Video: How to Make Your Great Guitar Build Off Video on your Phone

I hope that all made sense. So with that in mind, I'm going to throw this thing into 60 frames a second, put it in my hands, old person style.
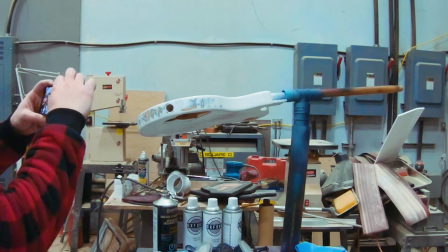And yeah, let's take some B-roll. All right, let's get some action shots and B-roll going here.
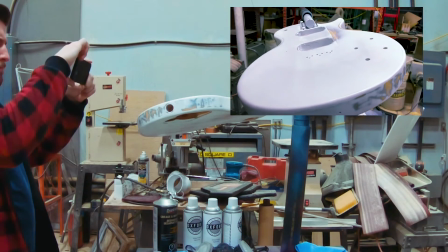I'm filming myself filming like a, like a weirdo. So there you can see what this looks like in the 60 frames per second.
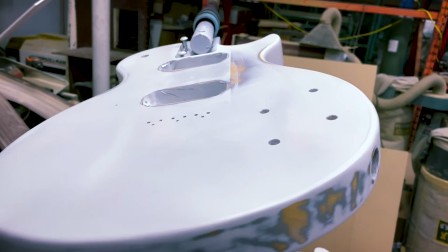And then here's what it looks like when I slow it down to 50%. You can see how much smoother that looks. It's pretty easy to hold it by hand.
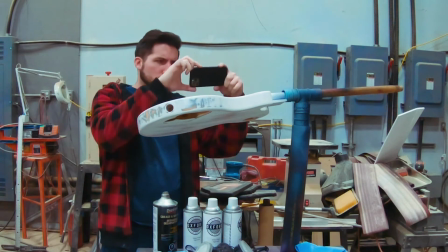These new phones are relatively well stabilized. It looks good. So you just got to be careful.
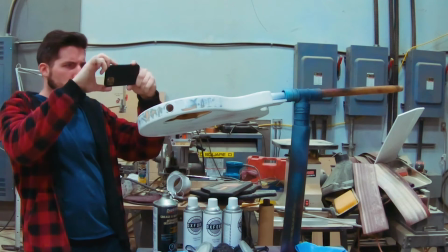You're going to see I have a look of pure concentration on my face as I slowly move using my entire body instead of just my arms.
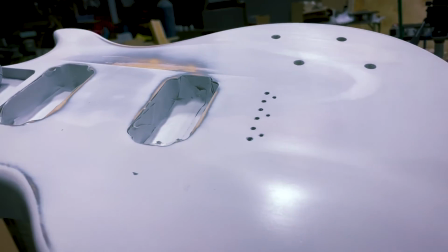I'm just trying to keep myself steady. That's all. And you get used to it after a little bit, but it's really not that difficult.
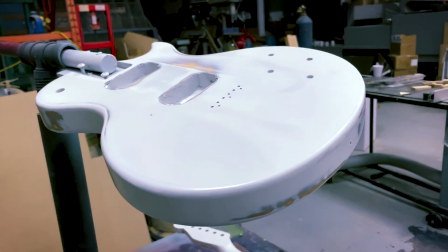It's actually considerably easier with a phone than it is with a lot of cameras.
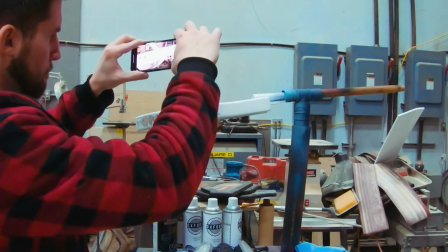On cameras, oddly enough, you kind of want them heavier because that makes them easier to control because of the way the weight is distributed.
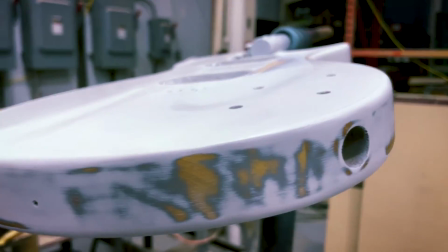But on a phone, pretty straightforward. You know, you just hold your phone steady. A lot of you guys are probably used to filming stuff or taking pictures with your phone anyway.
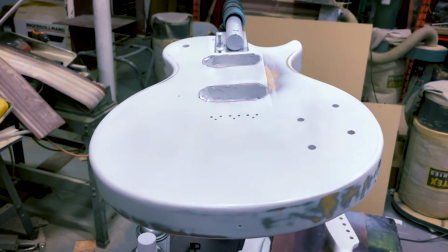And this is what you can do when you play around with the speeds a little bit. Slow it down, speed it up.
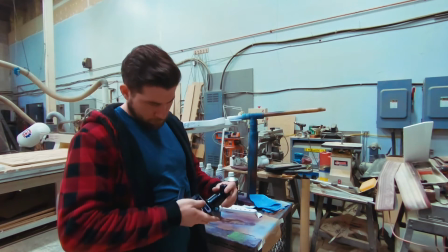all of the video editing software can do it, so we'll talk about that after. I've got this little kind of setup that I've got for On The Table here.
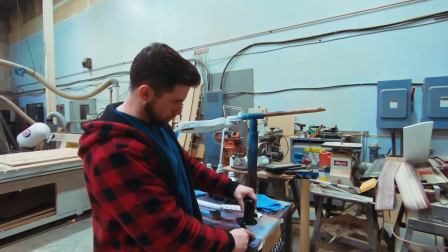It's basically just a couple of really cheap components hacked together to hold a phone.
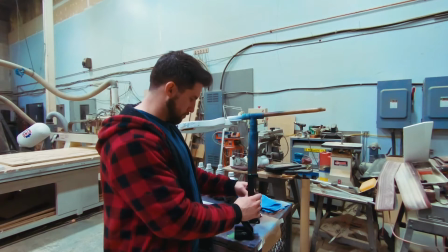Like I said, I'll put a couple items in my Amazon link there if you're looking for something like this.
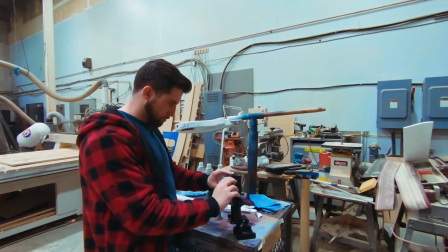It's pretty easy to find something now that will hold a phone. They've actually become a lot more popular even since I picked this stuff up.
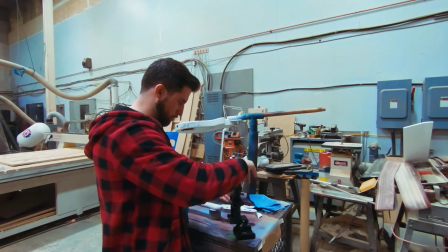But the key is you do want to be able to kind of put the phone in a few different places or put whatever camera you're using in a few different places
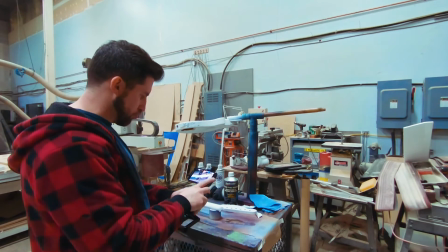really helps out having something like this all day enough even though it adds weight you can see it it actually kind of
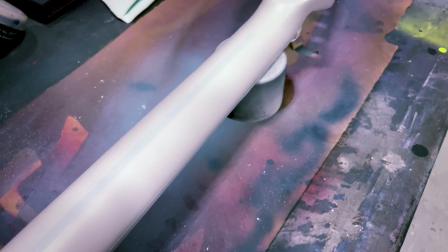makes it easier to get a nice steady footage as well having a gimbal is even better but they're they're expensive even for phones so
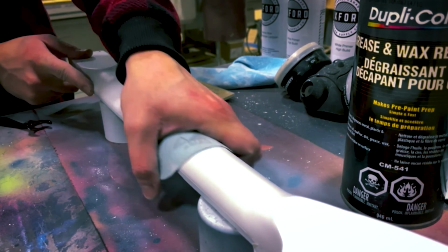just setting up your phone on the table gives you some really
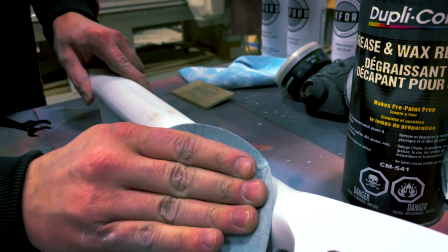cool angles and you can get some some really interesting footage that way that really helps make your
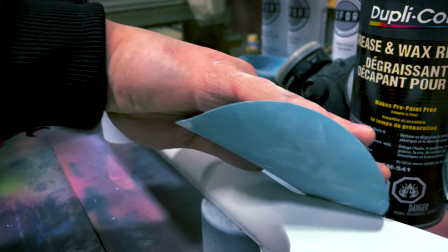videos kind of easier to watch, more entertaining, and it keeps people engaged for longer.
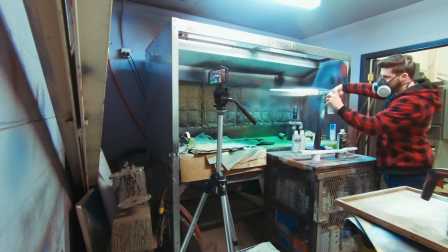Any of you guys who are thinking of doing videos more often after this, these kind of things will help.
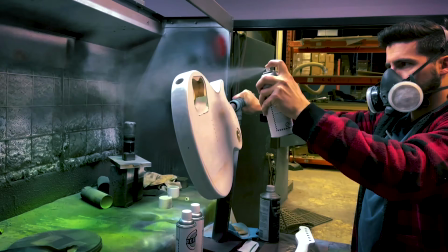Here I am filming myself filming again, but check this out. This is the slow motion. This is 120 frames per second.
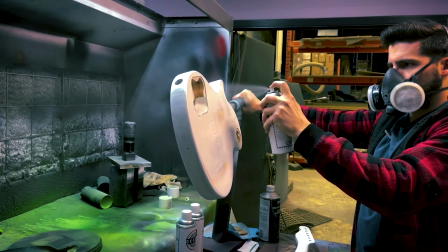This is why I say you probably don't want to go any slower than that. The 240 is pretty ridiculous, but this looks pretty cool if you ask me.
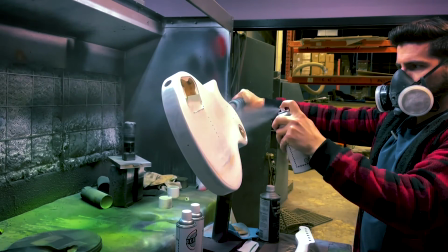I think I'm going to incorporate this kind of thing into my footage more often. My actual camera, my Nikon that I've been using, it doesn't take this.
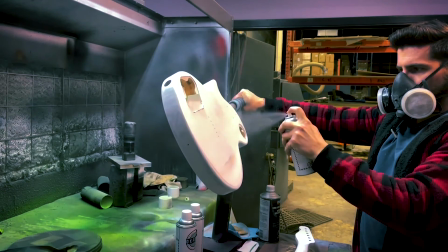It can't do 120 frames a second.
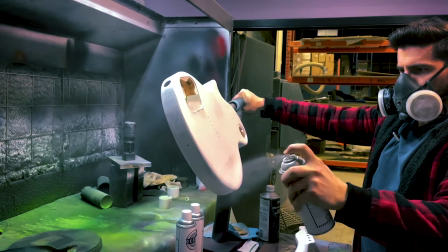It only does 60, so I really only use it to get steadier B-roll, but here I can get these slow motion action shots.
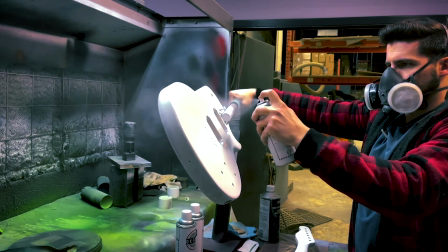Yeah, phone gives interesting footage for sure. This is actually a much longer clip than it needs to be,
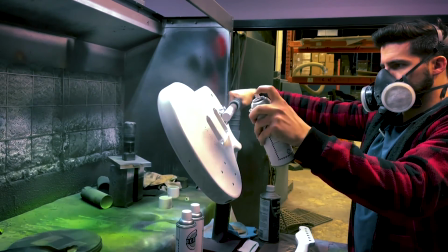more so because I'm enjoying it than because it's actually useful, but look at that.
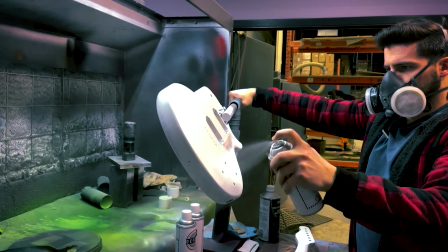I'm going to use that on router footage and stuff next. But yeah, there you go, 120 frames a second.
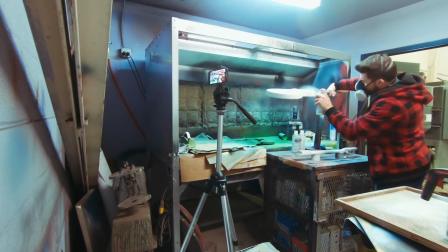Now I'm going to film the next code at normal speed, but in 4K because I have that option. And if you've got the right editing software, what you can do for this, because 4K is huge,
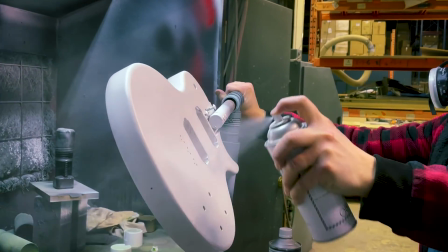is reframe it and then move over the course of the footage and give yourself this cool fake camera movement. Pretty nifty. All right, so now that we're done kind of the practical demo piece, let's talk about what you need in terms of editing. First of all, just as one last practical example here, you can do kind of low light shots with a decent phone camera, not great ones, but you can see in here, my main light in this room is off. I've got a desk light over here. It's pretty bright, one in the back to light up the rest of the room a little bit. So it doesn't look like I'm a total creep and that thing for effect. So you don't need a ton of light, but you do need some brightness. I haven't checked yet, but I think you're going to notice that this portion of the video might be a little grainier than the others.